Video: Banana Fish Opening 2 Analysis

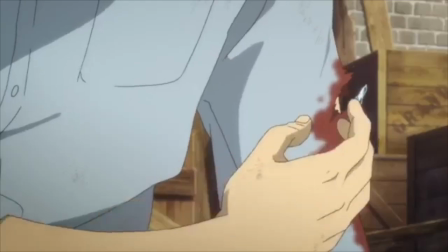And Eiji, who's been through hell, shot twice, kidnapped, and a whole lot of other things, again because of his connections to Ash.
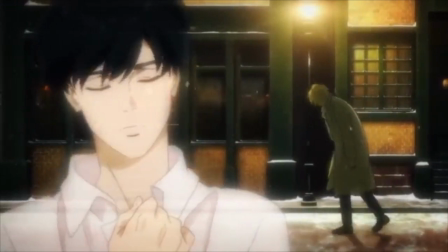And even as he's dying, even as he's losing himself in the snow, this is still how Ash is thinking.
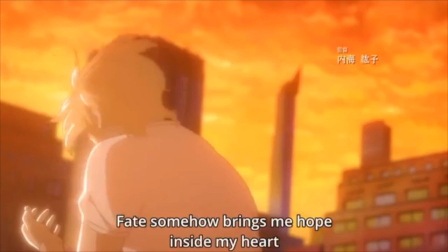Because, ow.
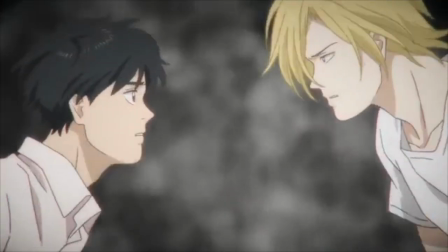And speaking of ow, our next shot is ripped right out of the manga and right out of the feels. Ash and Eiji coming toward each other, Ash above and Eiji below.
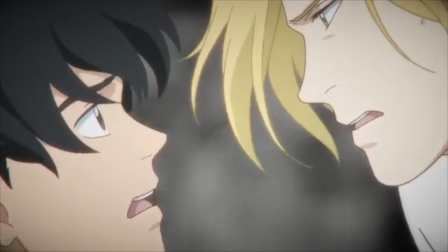They reach out for each other and are torn apart. This is their final meeting in the hospital.
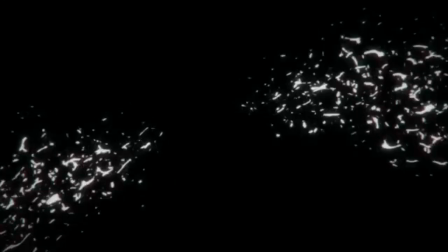Eiji and Ash desperately reaching out for each other before Eiji tells Ash to run in order to keep him from being caught by Charlie.
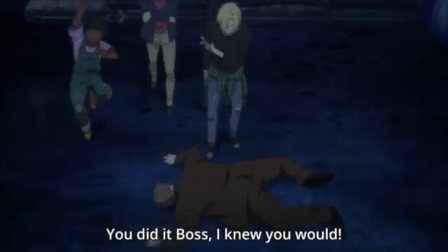And the lyric here, we don't want to go through that again, has to do with both Ash and Eiji and their fear of separation, and also, what this is doing to the fandom.
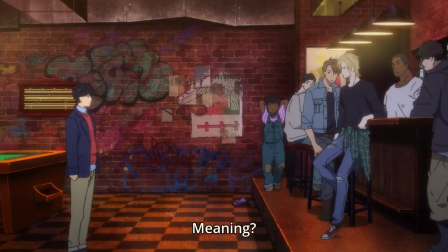But of course the scene has more to it than just that. Firstly, there's the way in which this is the backdrop for the other scene of Ash in the snow,
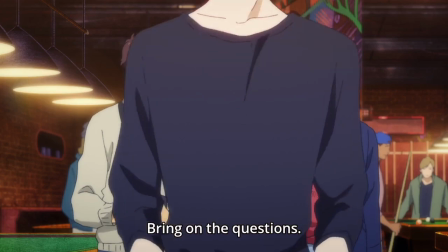indicating that this is, again, the backdrop of what Ash is thinking about and feeling as he goes to his death.
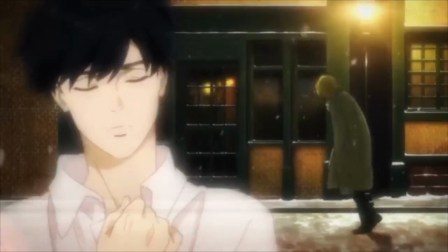And secondly, the way in which Ash and Eiji reach out for each other
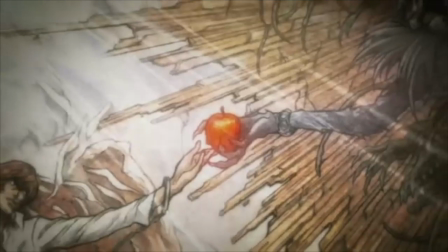mimics and mirrors the famous painting by Michelangelo of God and Adam reaching for each other.
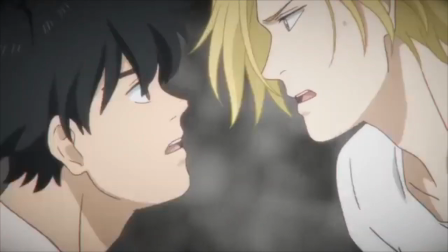Ash is a sort of Superman figure.
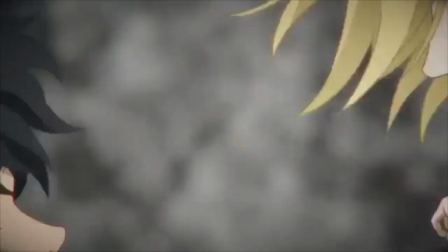He is stronger and faster and smarter and cleverer and more cunning and more beautiful than everyone else.
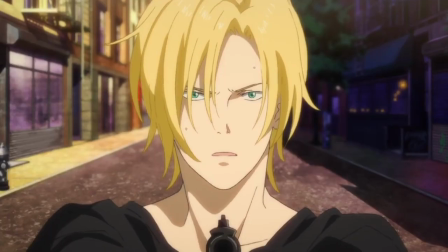Again, a theme repeatedly touched on throughout the series. And so he is this sort of godlike figure within the narrative.
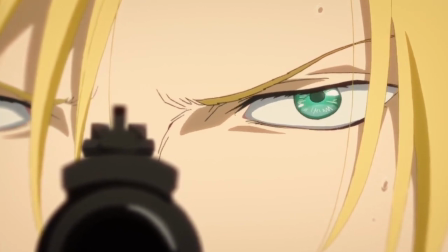At the same time, just as Eiji has supported him, he has also been there for Eiji.
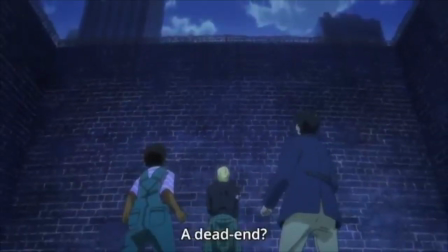He's the one who brought Eiji out of his depression and brought him back to life in America, which is, again, a theme throughout the series.
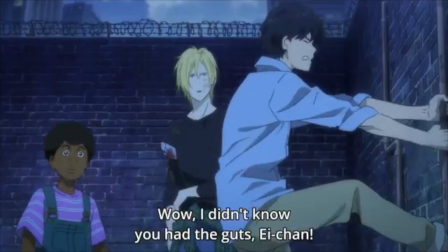But unlike in the painting, Ash and Eiji's hands do not meet, do not touch.
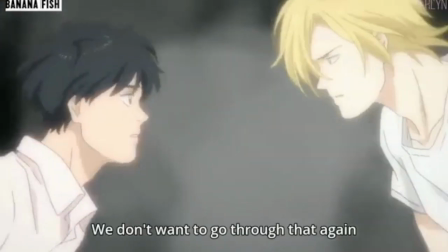God is unable to pass that spark to Adam, and the withdrawing of that power,
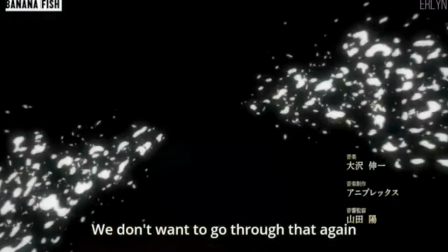of that presence, is absolutely devastating. Devastation, which is what Eiji goes through after Ash's death.
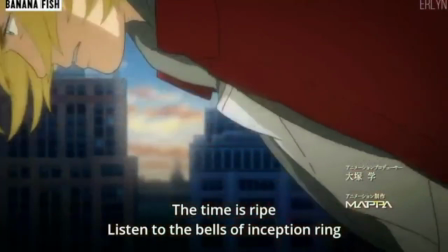In the final scene, we see Ash overcoming the horror of that final shattering of his final meeting with Eiji to face off against Dino,
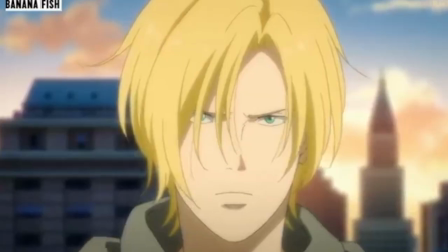just as he does in the series. Interestingly enough, Ash is now dressed in red.
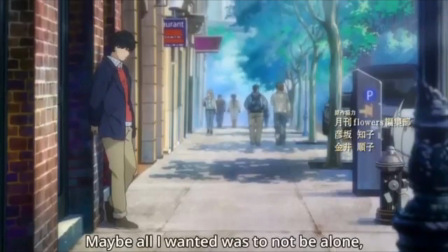His hoodie in the first OP was blue, while Eiji's sweater was red, so this sort of connects him back to Eiji,
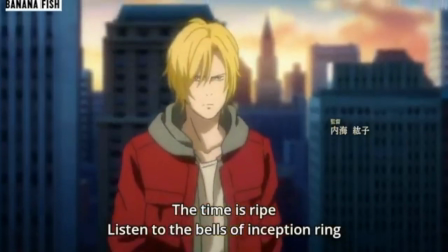but it also shows him in a bloody red, indicating how much more violent he has become over the course of the series,
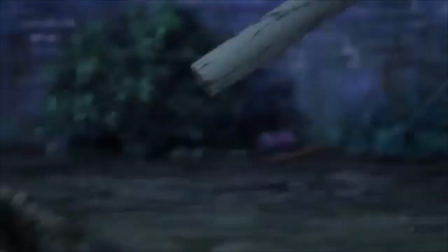how many more lives he has taken, and how he has stopped hesitating before he shoots,
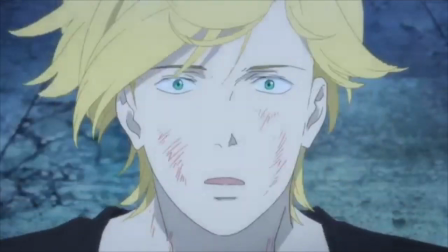as opposed to his slightly more pacifistic way of looking at things at the first couple of episodes.
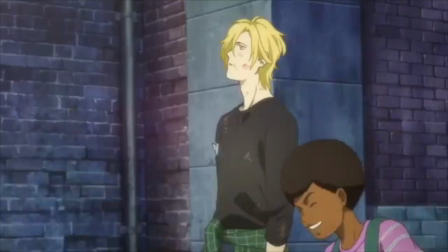Perhaps this is also an indication of the fact that he's willing to kill anyone if it's for Eiji.
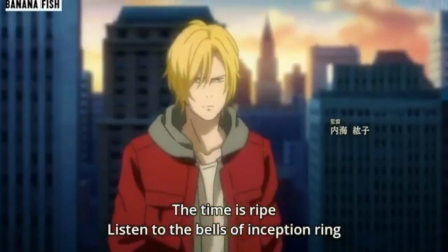The opening ends briefly on a very satisfying note with Ash raising his gun to point it at Dino, while the lyrics go, "Get away from me."
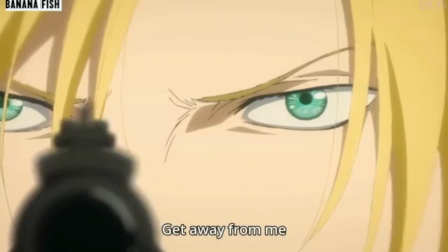I think the message in that one is pretty goddamn clear. But it doesn't end there.
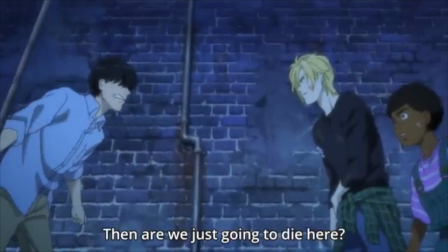Just as the manga doesn't end with the happiness of Ash overcoming Dino,
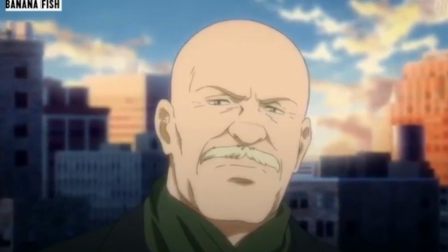and there's more to tragedy after that event, so too the opening can't end with that defiant shot of Ash, but rather has to fade us into feels again,
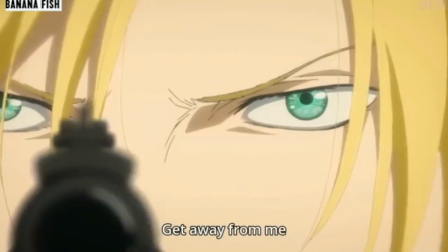because, that's the whole point. The post-Dino story isn't exactly a happy one.
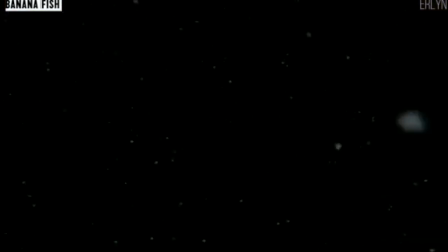Ash's defiance fades into the darkness, a darkness of a mixture of ashes and snow.
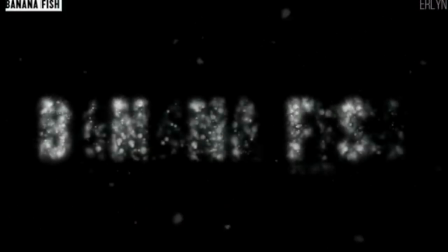Incidentally, I have to say that's a really clever way of bringing in the opening,
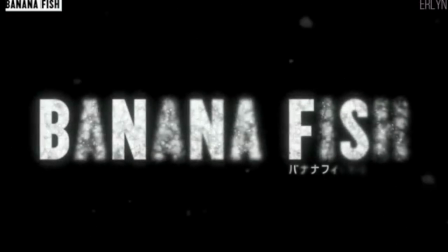mixing the snow of Ash's fate with the ashes that are a literal representation of his name.
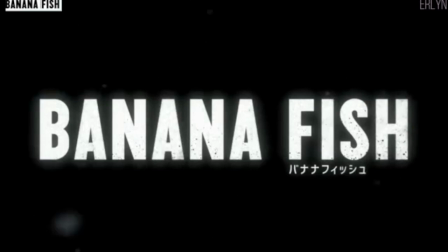Tying them together irrevocably in the name Banana Fish, the thing that has brought him to this place.
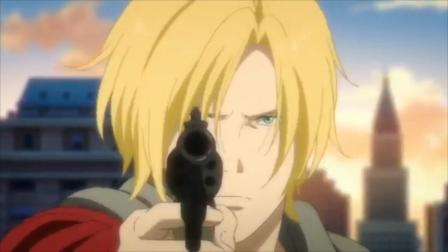Get away from
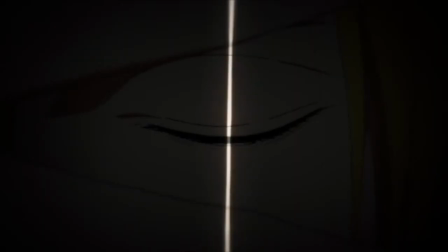me.
Overall, I just freaking love this opening.
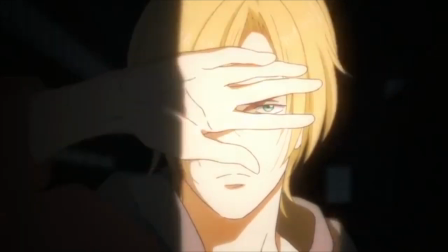Everything about it is absolutely spectacularly done in a way that hits all of my feels.